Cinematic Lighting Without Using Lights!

Exposing for your actor damages your shot. You always think about your actor as the main source of the image, and he should be the brightest and the skin should be on the right levels, but that's not how most cinematographers that go for a darker,
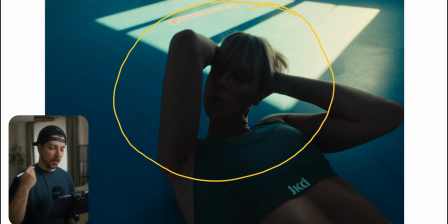(0:12)
moodier look do it. So this is the first shot we're looking at, and this is some type of documentary style shooting fitness commercial. And as you can see, this shot actually looks pretty cool. But wait a minute, everything you learn probably here is wrong.
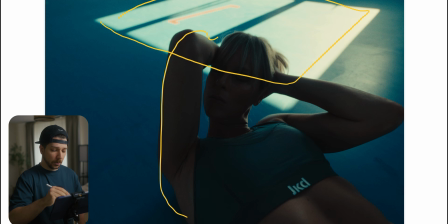(0:27)
Background has really bright highlights. She is totally underexposed, and normally you would say, okay, we have to brighten her up, give her a nice edge light and tone those textures in the background down. Wrong. When you start noticing it, most of the time when you are outside and have a bright background,
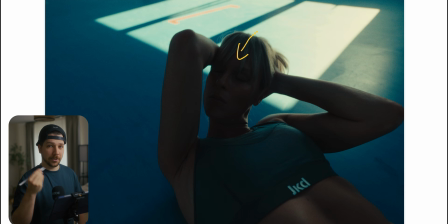(0:45)
the skin tones are actually really dark, and it's not the light levels you probably think they should be. The reason for it is the job as a cinematographer. We want always to create layers. And how we do it is not important. It has to always support the mood and the storytelling.
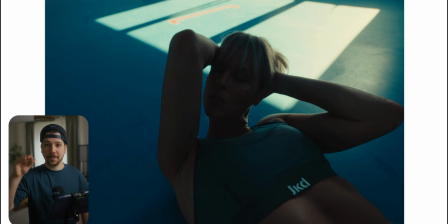(1:04)
This is our only job, but there's not right way that this has to be on this level, this has to be on this level. And this is what they do it in these kind of commercials. We have her pretty dark, then pretty bright backgrounds, and now we created levels. So if you put it the other way around, that she would be really bright, and this would be really dark,
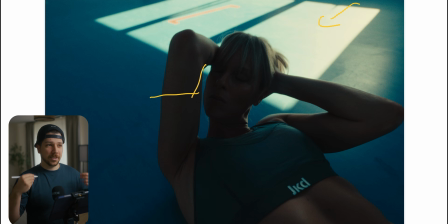(1:23)
the shot would feel really different, because now this silly, tense atmosphere is gone.
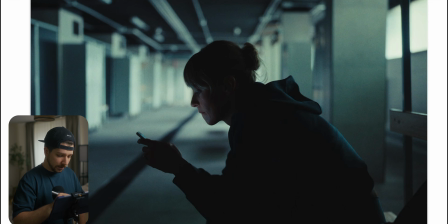(1:30)
I will show you another example on this shot. As you can see, she's only lit with her phone, which gives her a little bit of texture in her face, but she actually is pretty much in a silhouette, and the background is pretty bright. And now again, we created levels. As you can see, we have dark, bright, dark.
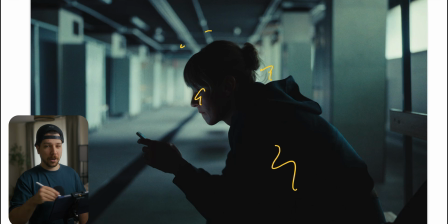(1:49)
So the image still feels three-dimensional without one single actual light hitting her. And this is a trend you have to really consider and look more for, that you don't clip your highlights when you are inside a building or outside. Always try to drop this exposure and just add a little bit on your actor,
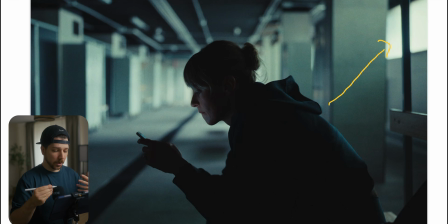(2:09)
that we still understand, okay, there is someone, this is what they're doing, but this is enough. If you try to overlight and overshoot the scenery, that when we normally would do now is we follow the light source we have here. So we put a big light here, give a huge edge light that wraps around her,
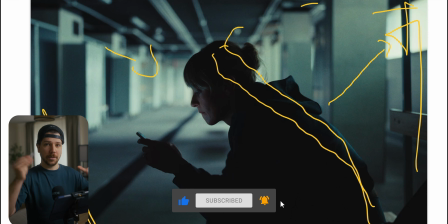(2:27)
and then with a bounce board would bounce it back so that the light would be sandwiching her, and then you will get great exposure on her. But now it really feels more like a commercial. It feels unreal, and that's not most of the time the feeling that you want.
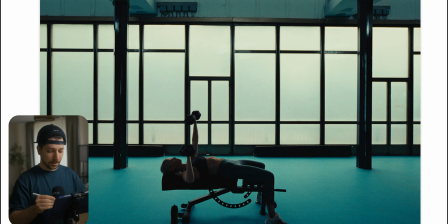(2:42)
In this shot, it's the same. We set the camera, always put the camera down, then set your exposure for the room, not for your actor. The actor is at the beginning, not even in here. You place your camera and then you decide, okay, I want my highlights to be that bright.
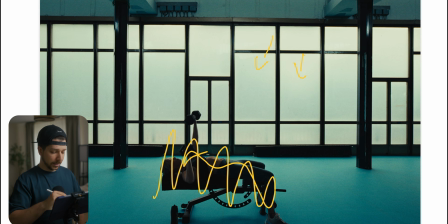(2:58)
And then you put your actor in and then you look, okay, my actor getting this kind of exposure. Is it enough? Have to add light or have to remove light? What they probably done here, because it's so dark, it's probably all they did. But what you also can do is, when you don't like the contrast and make it even darker on her side,
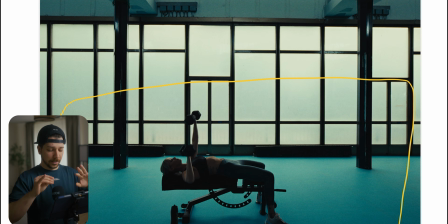(3:15)
flag out the other side of her, so that where the camera stands, put a big neck fill, so that she removes the bounce from here, the side, that it doesn't go back on her, and you still get this nice slight light wrap around her.
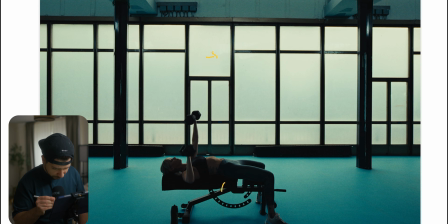(3:31)
The thing is, you can actually see a light here in the reflection, but it could also be a ceiling light with a honeycomb grid on it. That's not that uncommon, but it looks really like someone they shot in here. But it can possibly be that they lit up a little bit on this wall,
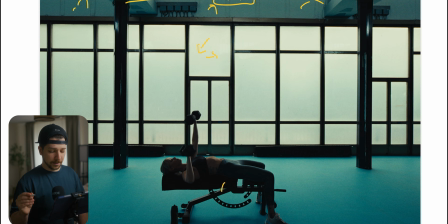(3:47)
so it's just not this windows and everything else is black, so you can add a little bit of ambience. Also, to enhance this look, when you want the contrast a little bit less, you know the classical strategy, when you have a ceiling,
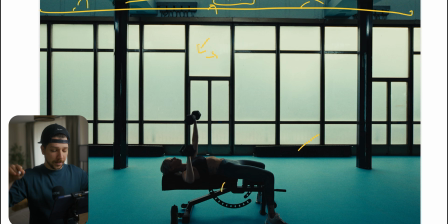(4:01)
just shoot a light into the ceiling, and now we get an even ambience on your scenery that you can control the contrast.